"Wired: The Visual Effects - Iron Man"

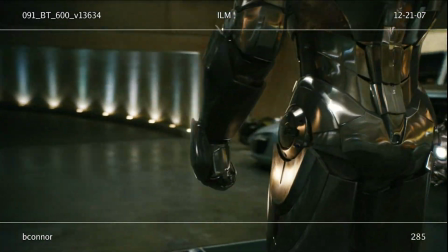[20:47]
And so that's a lot of, again, in terms of the design of the suit,
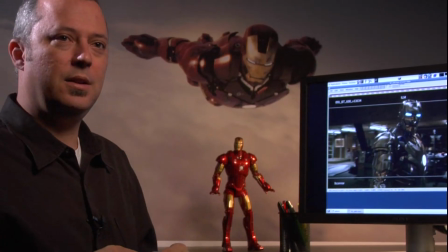[20:51]
it was taken to a certain stage in the practical suit, and then once we got into the computer world and we really wanted to move things and have bits move,
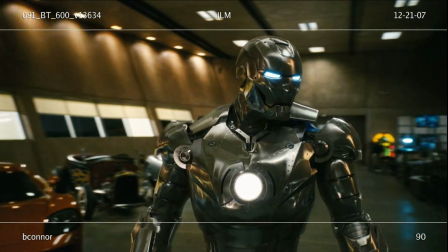[21:00]
then we sort of modified things so that we could get a lot more action out of it, a lot more interest.
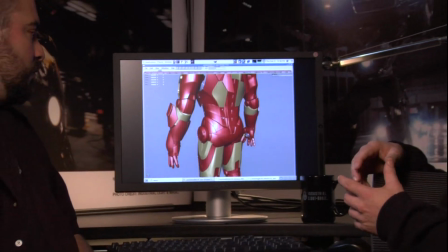[21:04]
The goal was to kind of not make him so much of a transformer, more as like his armor is unified.
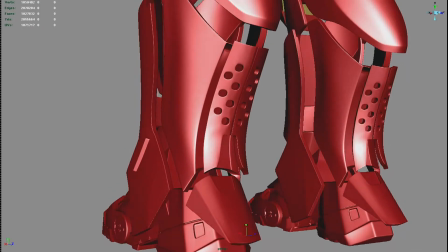[21:12]
And I think we wanted to get away from the vacuum form look and more of like the parts were mechanized for a purpose.
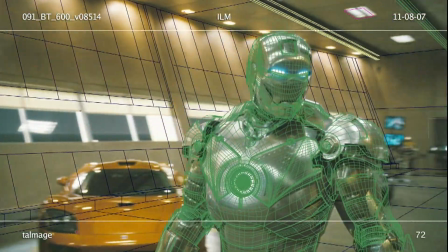[21:21]
Interestingly, what happens for that shot is we do a match move on it where we try to get the position of the camera and
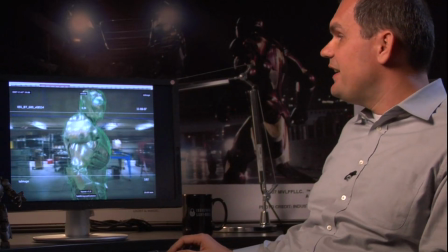[21:29]
the position slightly of the creature, the suit.
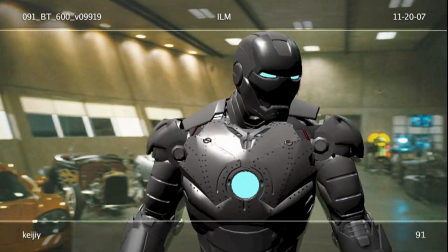[21:35]
Then our animator and creature dev person comes in and start moving all the pieces.
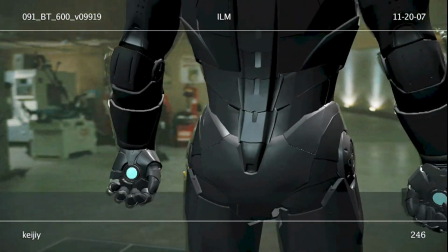[21:41]
And then we go in the long process of lighting these.
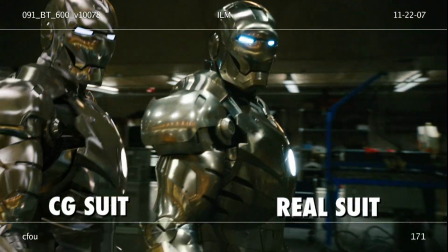[21:46]
So this is a take where we have the real one, and on the side we have our CG one.
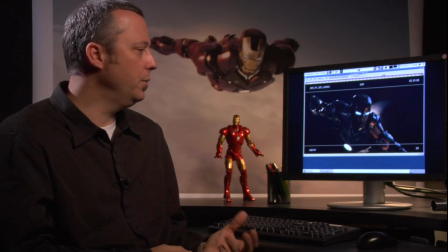[21:56]
Getting the metal look on both the Mark II, where he's unpainted and it's this kind of brushed metal look,
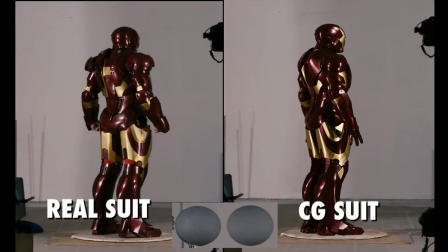[22:02]
and the Mark III, where it's the red and gold, has been really tough. It was a struggle to get that brushed metal looking right on the Mark II, but we sort of realized that we basically got there when Jon Favreau and John Nelson, the client-side effects suit, they started forgetting which bits were the real suit and which bits were the brushed metal suit.
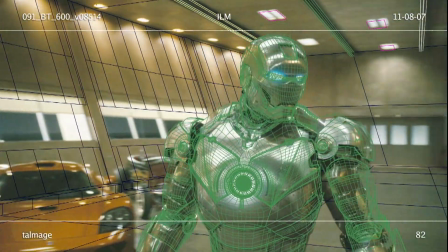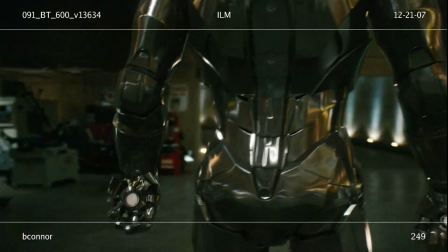That sort of marriage of the CG and the real, where you're not sure where one ends and one, that's something we always strive for.
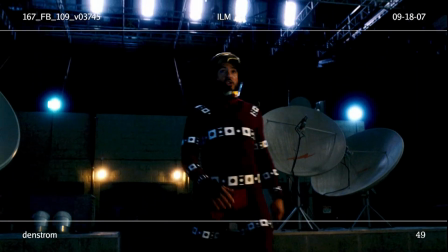[22:45]
In one scene, we'd filmed Robert in a helmet and very little else. Initially, there was a slightly different take on that whole event. Iron Man was going to crash land on the roof, and he was going to be trying to rewire some stuff on the roof, and then Ironmonger was going to land on the roof and interrupt him. Now, during the evolution of the film, that changed, and Robert actually had thought he'd got rid of Ironmonger, that he's gone now. I've solved the problem. I've got to limp back home on, one RT because the other one's busted up,
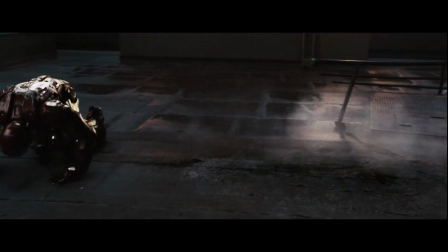[23:23]
and somehow make it back to the Stark campus. And he gets back to the campus, ends up crash landing on the roof of the Tokamak building, and so I'm done.
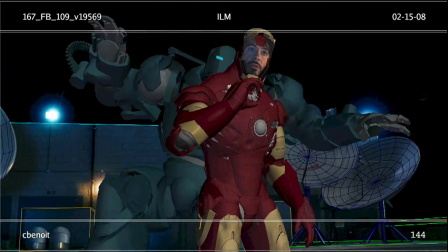[23:35]
Take off my helmet, take off my glove. And none of that was in the original performance.
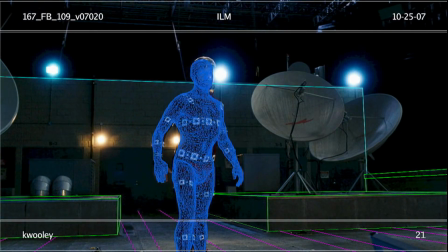[23:41]
It was basically the original performance was him sort of walking forward, talking, and then turning around. So the animators had to come in and put a front end on that because we still needed him to open the helmet and it be Robert Downey and it all to match.
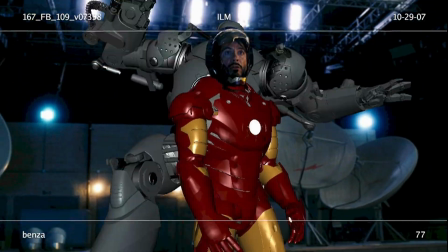[23:56]
But the front end, he had to do a quite different performance while he was still Iron Man.
I'm almost out of power.
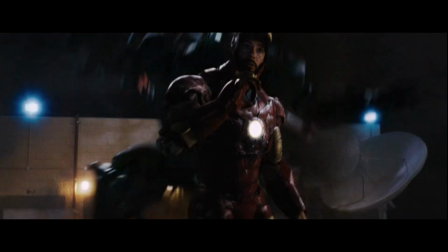[24:01] I gotta get out of this thing. I'll be right there. Nice try.
We actually went out and took a lot of photographs of all the sets that we were on so that we would have virtual backgrounds. We could recreate the sets in the computer on an as-needed basis. So then we had the option, when John wanted us to free up the camera.
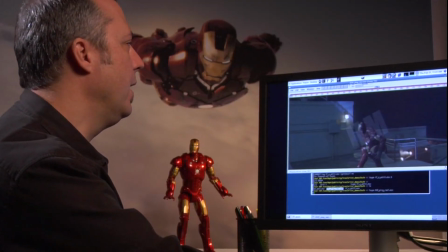[24:26]
And so we can actually move the camera around to places that it never was in the original footage.
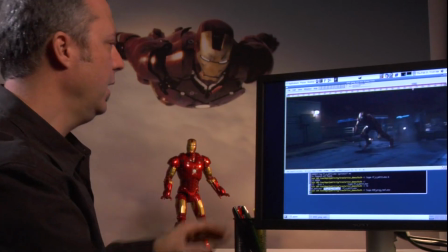[24:31]
So then when we come back to the shot and do our version of it, we're panned a lot more to the right, and we've added all this in over here.
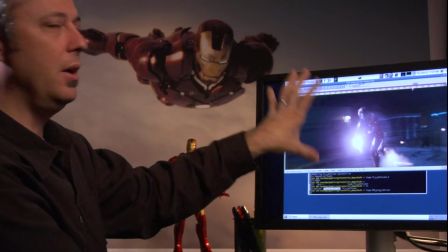[24:38]
This is all digital now, but we've mapped on photos that we took of the real set and then put in the
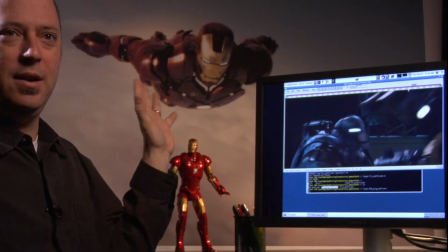[24:44]
sky so that we can really stretch it out and have a much bigger camera move than we had in the original shot.
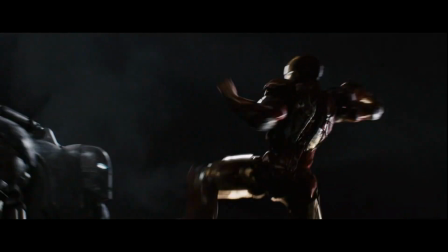[24:49]
And then the jump is a lot bigger now with a more heroic moment in the middle of it.